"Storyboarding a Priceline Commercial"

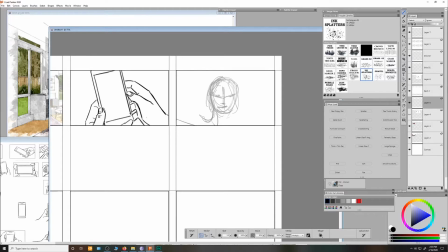Gonna keep it super loose because this is still the initial sketch phase.
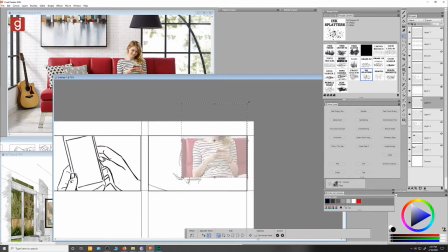Okay, so I'm gonna grab the same photo that I used in frame 1 of the woman sitting on the couch, just so it's consistent. Make sure that her head is in the same position. She's got a little bit of a tilt going on here.
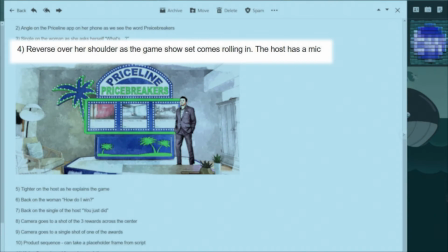Shot 4, reverse over her shoulder as the game show set comes rolling in. The host has a mic. And they've gone ahead and provided me with yet another set illustration, which will help out enormously.
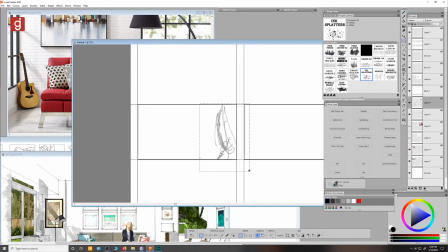First, I'll loosely sketch out her position. I got her sitting here on camera right, so we'll have enough space for the set to swing in.
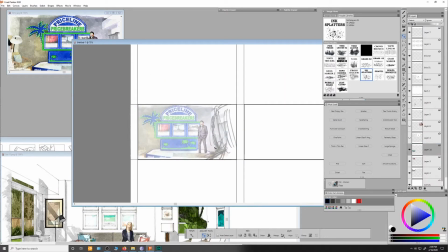Next, I'll just go ahead and grab that set illustration and drop that into place. Shot 5, tighter on the host as he explains the game.
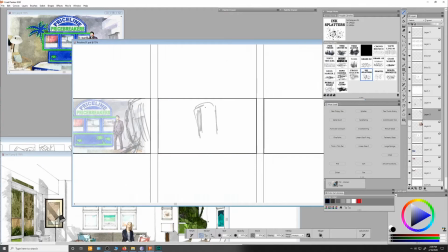Alright, so again, I'm just going to keep it super loose. I'm going to block in the host, dead center, I'm gonna give him one of those really thin and long microphones that for some reason game show hosts seem to enjoy.
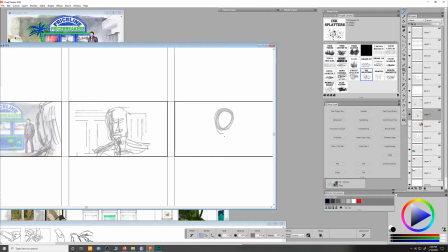Shot 6, back on the woman. How do I win? I'm gonna sketch her out a bit wider than her previous close-up, just to sort of break things up visually.
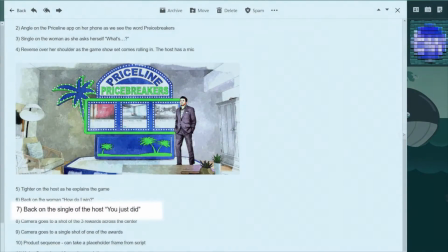Okay, so that's page 1. Shot 7, back to the single of the host, you just did.
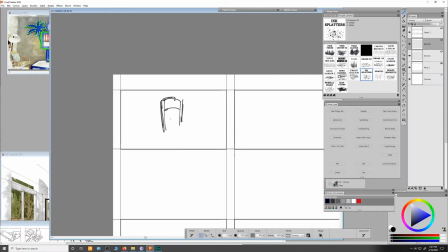Okay, I could just copy and paste frame 5, and maybe I will do that later. But for now, I'm gonna go ahead and sketch him a second time, so that hopefully there'll be minute changes in body language or anything that'll breathe life into him.
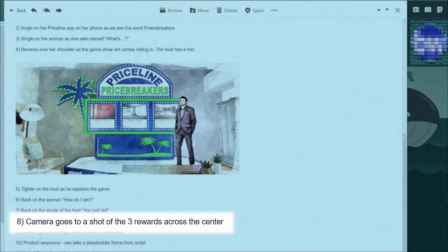Shot 8, camera goes to a shot of the 3 rewards across the center. Alright, so no real feat of creative strength involved here.
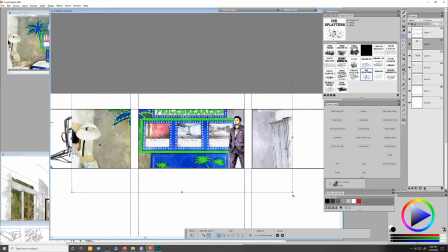I'm just going to grab the same set of illustrations before, resize it to match the shot description.
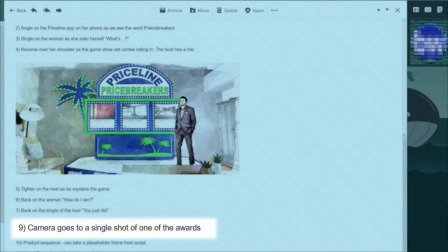Shot 9, camera goes to a single shot of one of the rewards. Pretty self-explanatory, I think.
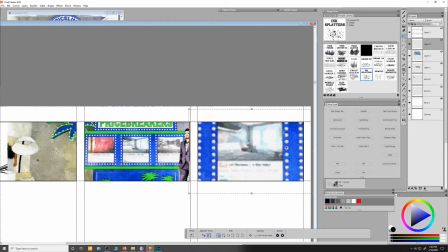Copy, paste, and resize for a close-up. Shot 10, product sequence.
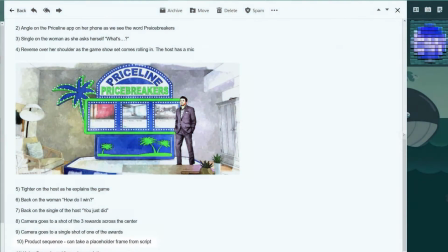You can take a placeholder from the script. Alright, let's open up the original agency script and try to figure out what he's referring to.
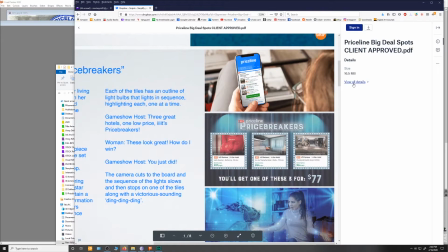Oh, before I do, I just noticed they got a great clear shot of the Price Breakers app in their board.
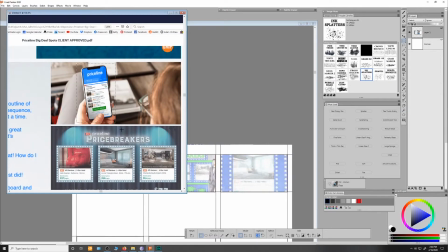That'll come in handy, so let me screen grab that and drop the cell phone screen back onto my old frame number 2.
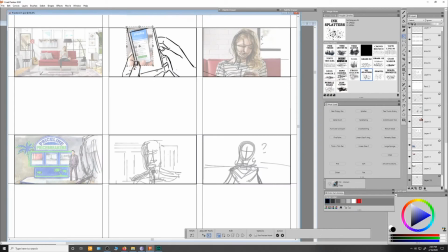This way, later on, when I'm drawing up the final art, all I'll have to do is trace over the photo.
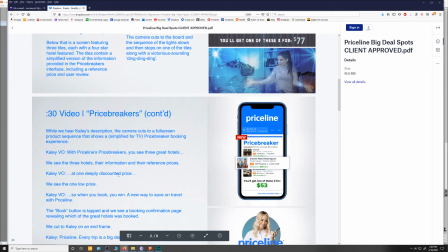Back over to the script, on page 2, I think this close-up of the phone with the app on it, that's the product shot he's referring to.
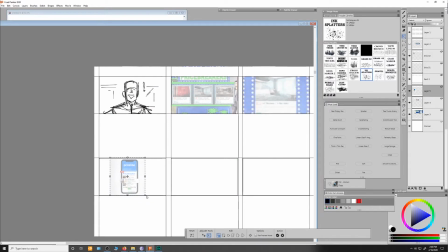I'm not entirely sure, but I don't see anything else that it could be, so again, copy and paste and drop that into my boards.
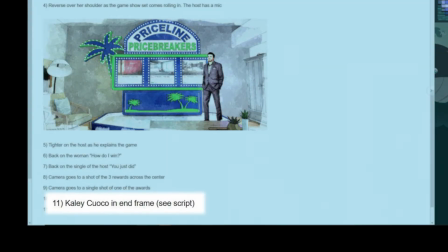And finally, we've got shot 11, Kaylee Cuoco in end frame.
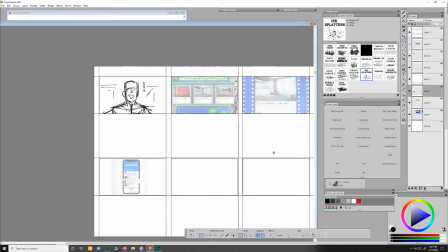I'm guessing that's this woman in the circle here, so copy paste, and that will just about wrap up the initial sketching phase.
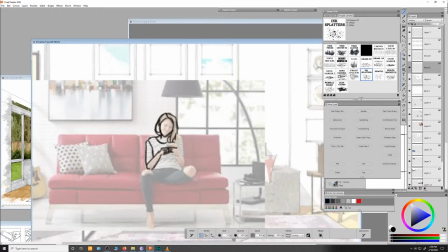Alright, so here we are in the detailed art stage. At this point, I'm essentially just going to trace over everything that I laid out in phase 1, so not really a whole lot to talk about here.
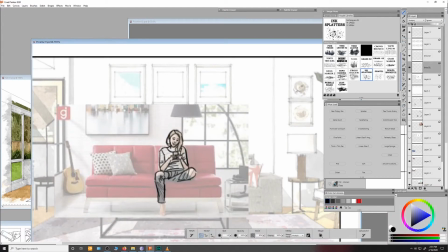For that reason, I think we're just going to speed things up and blast past this whole sequence, just so we can get to the director's notes, because I think there's some more interesting stuff there.